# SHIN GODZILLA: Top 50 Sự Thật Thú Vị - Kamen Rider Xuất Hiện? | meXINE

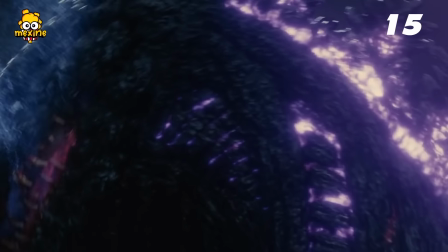249s
15. Ông Maeda Mahiro khẳng định việc hấp thụ phóng xạ đã phá hủy gen của Shin Godzilla,
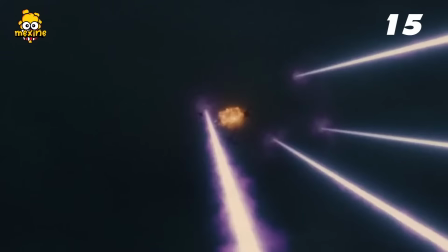255s
nên quá trình tiến hóa, đột biến này đều là ngẫu nhiên và bản thân nó cũng không hề biết trước hay chủ động chọn form được.
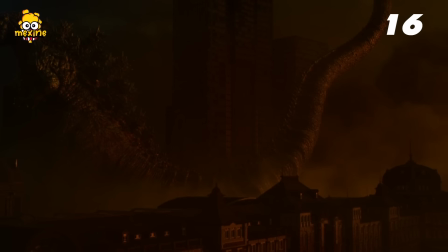261s
16. Shin Godzilla cần đúng 360 tiếng để nạp lại sức sau khi xả toàn bộ năng lượng trong cơ thể.
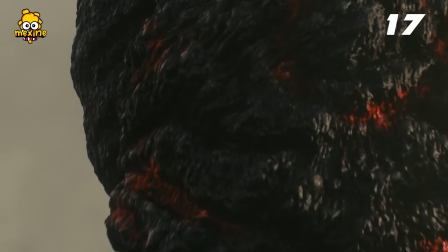266s
17. Theo đạo diễn Hideaki, làn da này dựa trên hình ảnh núi lửa phun trào,
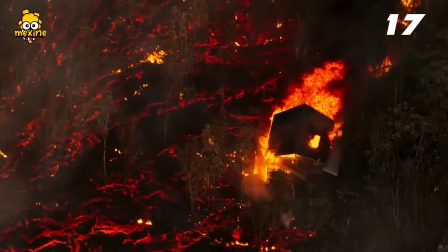271s
kiểu dung nham tràn ra khắp mặt đất rồi từ từ đông cứng thành những mảng đen, xen kẽ là những vết nứt đỏ rực vẫn sáng lên bên dưới.
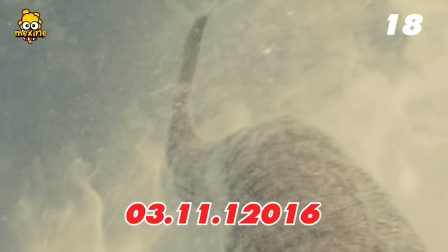277s
18. Ngày mà nước Nhật phát hiện ra Shin Godzilla là ngày 3 tháng 11, đúng thời gian Gojira 1854 ra mắt.
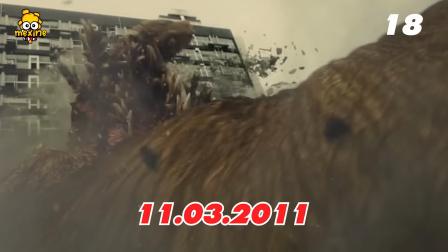284s
Đồng thời nếu đảo ngược con số sẽ ra ngày 11 tháng 3, tức là thời điểm xảy ra trận động đất Tohoku. 19. Mob 2 là tên gọi loại bom xuyên thủng được lớp da dày cùi của Shin Godzilla.
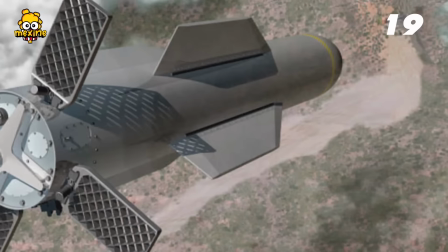295s
Nó có nguyên bản là GBU-57. loại bom chuyên phá carbon ke mạnh nhất còn tồn tại vào thời kỳ ấy.
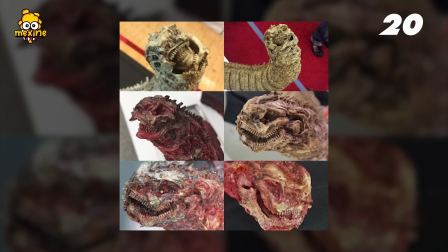300s
20. Trong quyển The Art of Shin Godzilla, đạo diễn yêu cầu dựng phần chóp đuôi chỉ gồm tóc và răng trộn lẫn nham nhở,
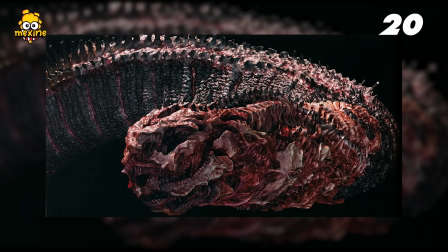307s
thậm chí cho nó có não bên trong cũng được để tạo ra cảm giác kiểu thế quái nào ở đuôi lại có những bộ phận này nhỉ?
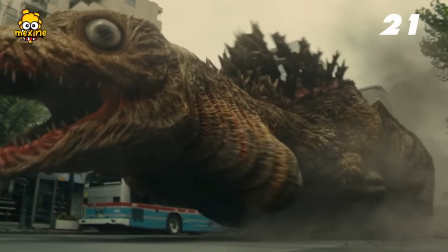312s
21. Takeya Takayuki, người điêu khắc mô hình Gojira, giải thích phần cổ chảy xệ và nhão nhoẹt của Form 2 là do bị trùng xuống bởi tác động của trọng lực.
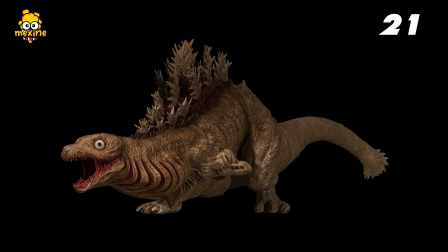321s
Ngoài ra, phần mang trông nham nhở giống như bị dao cắt bừa và ông Hideaki từng muốn thêm những con mắt nhỏ xíu xung quanh đôi mắt to này.
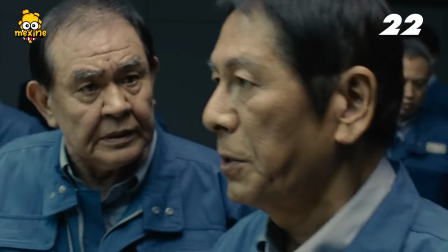329s
22. Thông thường một trang kịch bản trên giấy sẽ bằng 1 phút lên phim, nhưng kịch bản ông Anno Hideaki đưa lại dài đến 3 tiếng rưỡi đến 4 tiếng.
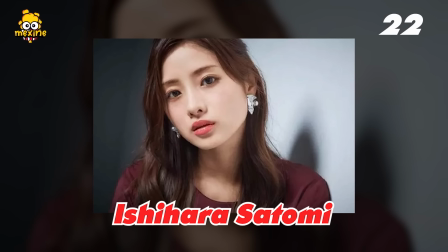337s
Để giải quyết vấn đề ấy, ông yêu cầu diễn viên thoại thật nhanh và lưu loát. Cô nàng Ishihara Satomi bảo ai cũng càng như dây đàn vì nếu nói chậm thì sẽ bị cắt thoại luôn.
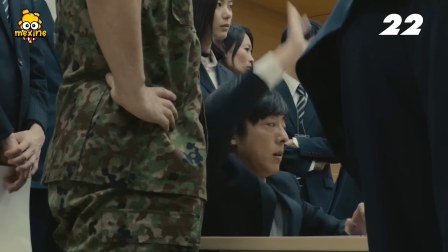346s
Cuối cùng file thu âm được rút gọn chỉ còn tầm 1 tiếng rưỡi. 23.
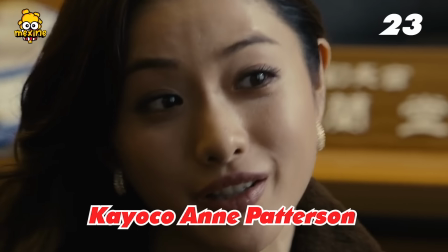349s
Ishihara Satomi, người vào vai đặc phái viên Kajoko Ann Patterson, cũng chính là Hange trong Attack on Titan bản live action.
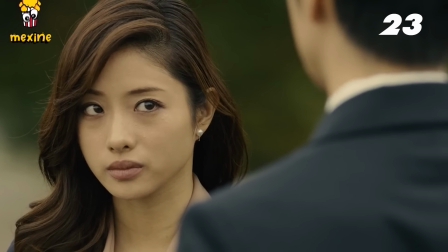357s
Khi Satomi đi ăn cùng dàn ekip ấy thì đã nghe mọi người hào hứng bàn về Shin Godzilla. Nó là động lực để Satomi quyết tâm làm tốt vai diễn trong bộ phim.
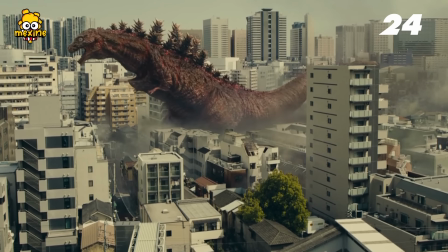365s
24. Ngoài dung nham, lớp da xù xì đây gợi ý việc Shin Godzilla luôn phải chịu đau đớn.
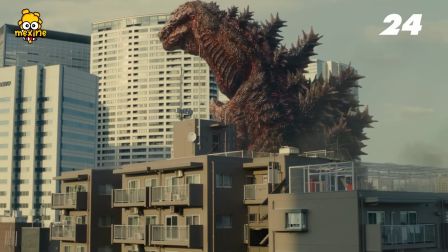370s
Đạo diễn giải thích rằng cơ thể bé bự liên tục tiến hóa, mỗi lần biến đổi đều khiến da bị nứt ra, chưa kịp lành lại thì lại biến dạng tiếp.
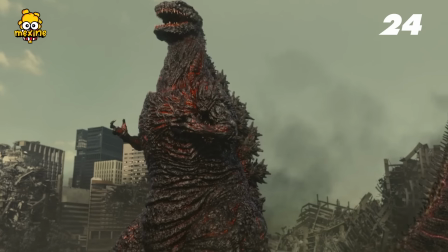376s
Quá trình ấy tạo nên vô số vết thương và để lại sẹo. Sự tương phản giữa màu đỏ với đen giống với một vết thương lành mài nhưng lại bị nứt da và chảy máu.
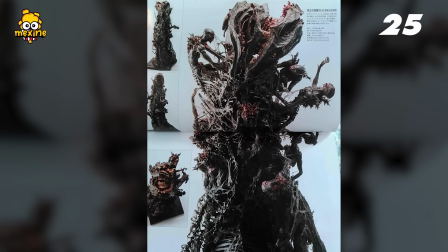384s
25. Lúc đầu Toho muốn cho Form 5 xuất hiện dày đặc trên hàng vây lưng nhưng cuối cùng chọn đặt ở chóp đuôi.
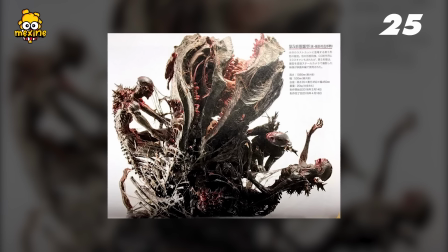390s
Và nếu cho chúng đủ thời gian phát triển, Form 5 sẽ hoạt động bầy đàn kiểu thây ma, biết sinh sản vô tính và dùng số lượng khổng lồ áp đảo khắp trái đất.
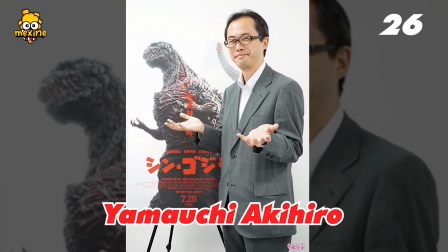397s
26. Producer Yamauchi Akihiro chắc nịch rằng Shin Godzilla chỉ có 3 hàng vây lưng.
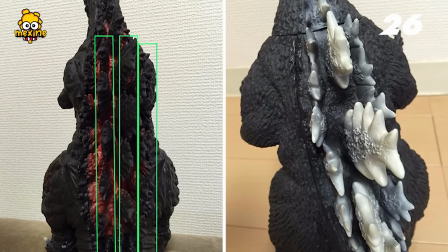403s
Nhiều khán giả tưởng nó có 5 đến 6 hàng vì là chúng xếp không đều nhau mà thôi. 27.
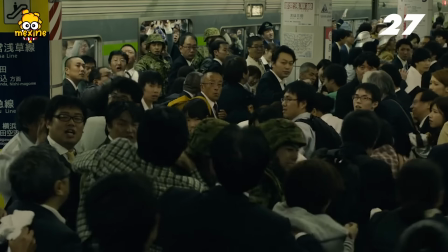408s
Có tổng cộng 328 diễn viên, hơn 1.000 nhân viên, 3 đạo diễn và 4 đội hậu cần tham gia sản xuất movie.
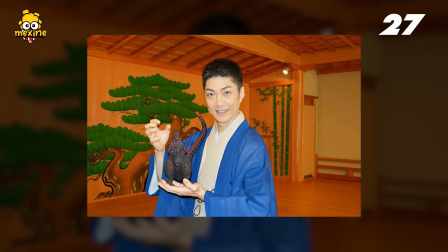413s
Họ giữ bí mật danh tính ông Nomura, gọi ông là thành viên thứ 329 và chỉ bật mí khi phim ra mắt.
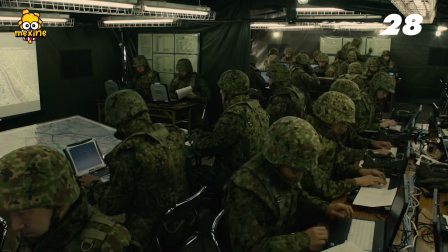419s
28. Anno Hideaki đã tham khảo thông tin chuyên môn từ Bộ Quốc phòng và Lực lượng Phòng vệ Quốc gia để đảm bảo tính chân thật của kịch bản.
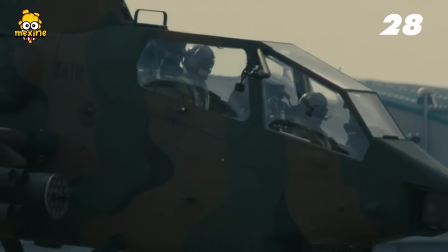427s
Ông hỏi họ nếu Godzilla thực sự xuất hiện thì quân đội, chính phủ sẽ làm gì? Vậy tất cả phản ứng của khán giả xem trên màn ảnh đều được Bộ Quốc phòng duyệt tính xác thực cả.
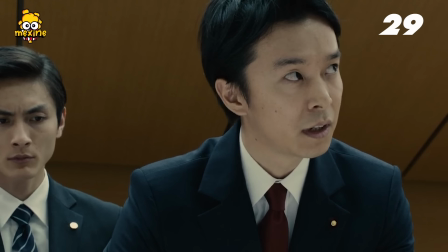435s
29. Tất cả diễn viên đều phải cắt nghe băng ghi âm cuộc họp của giới chính trị ra, mục đích giúp họ học hỏi và bắt chước phong cách trình bày, hành động nhanh gọn và đầy trật tự,
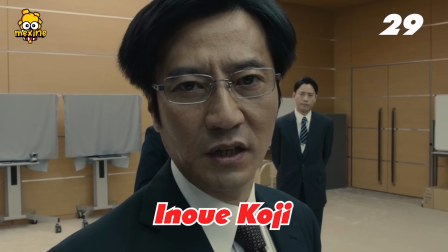443s
nghiêm túc. Đích thân một quan chức tên Inoue Kochi đã dạy tác phong làm việc tại văn phòng chính phủ thủ tướng cho dàn diễn viên làm theo.
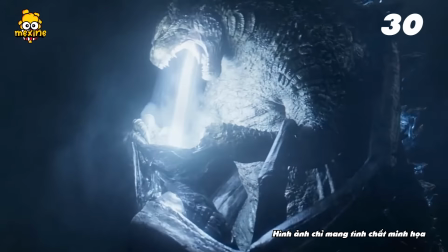450s
30. Ông Maeda Mahiro nhận xét rằng có nhiều phim mô tả Gojira chỉ biết giận dữ đánh nhau với kaiju khác,
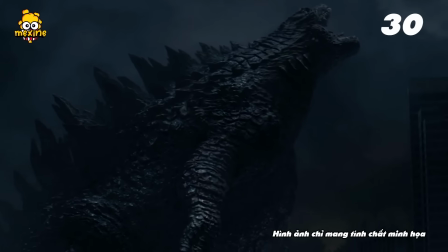457s
nó chỉ là sự giải trí đơn thuần và khiến Gojira trông hơi bị dễ thương. Với bản 2016, ông muốn cho thế giới nhớ lại ý nghĩa thực sự của Gojira.
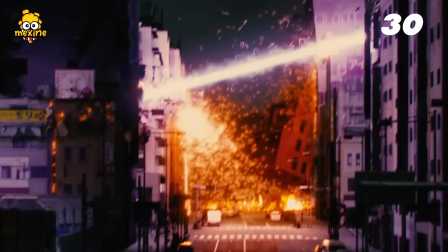465s
Đó là sự khủng khiếp và đáng sợ mà bom nguyên tử, thời kỳ chiến tranh và ô nhiễm phóng xạ đem tới cho Nhật Bản và thế giới.
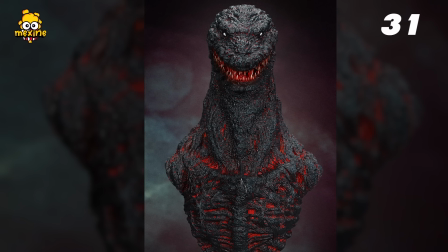471s
31. Ở bài phỏng vấn Takeya Takayuki, ông tiết lộ độ xù xì và những nốt sần như mụn cóc trên da của Shin Godzilla đều dựa trên vỏ khổ qua,
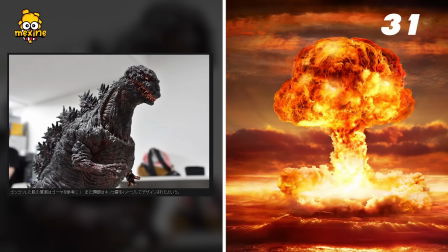480s
còn phần đỉnh đầu lấy tạo hình của cột nấm khổng lồ mà bom hạt nhân tạo ra. 32.
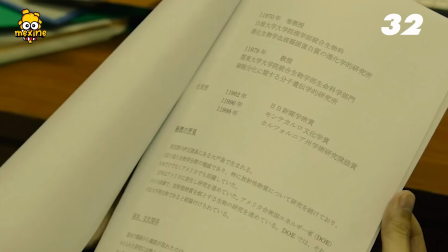485s
Mốc thời gian cho trận chiến giữa người và Shin Godzilla là năm 12.016 trong công nguyên, tức là hơn 10.000 năm so với lịch của chúng ta.
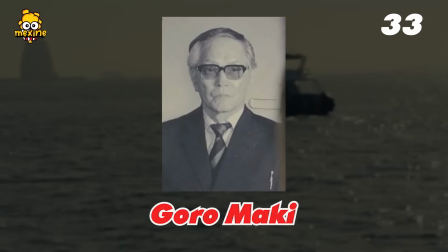492s
33. Chiếc thuyền mà giáo sư sinh vật học Goro Maki bỏ lại có tên là Glory Maru.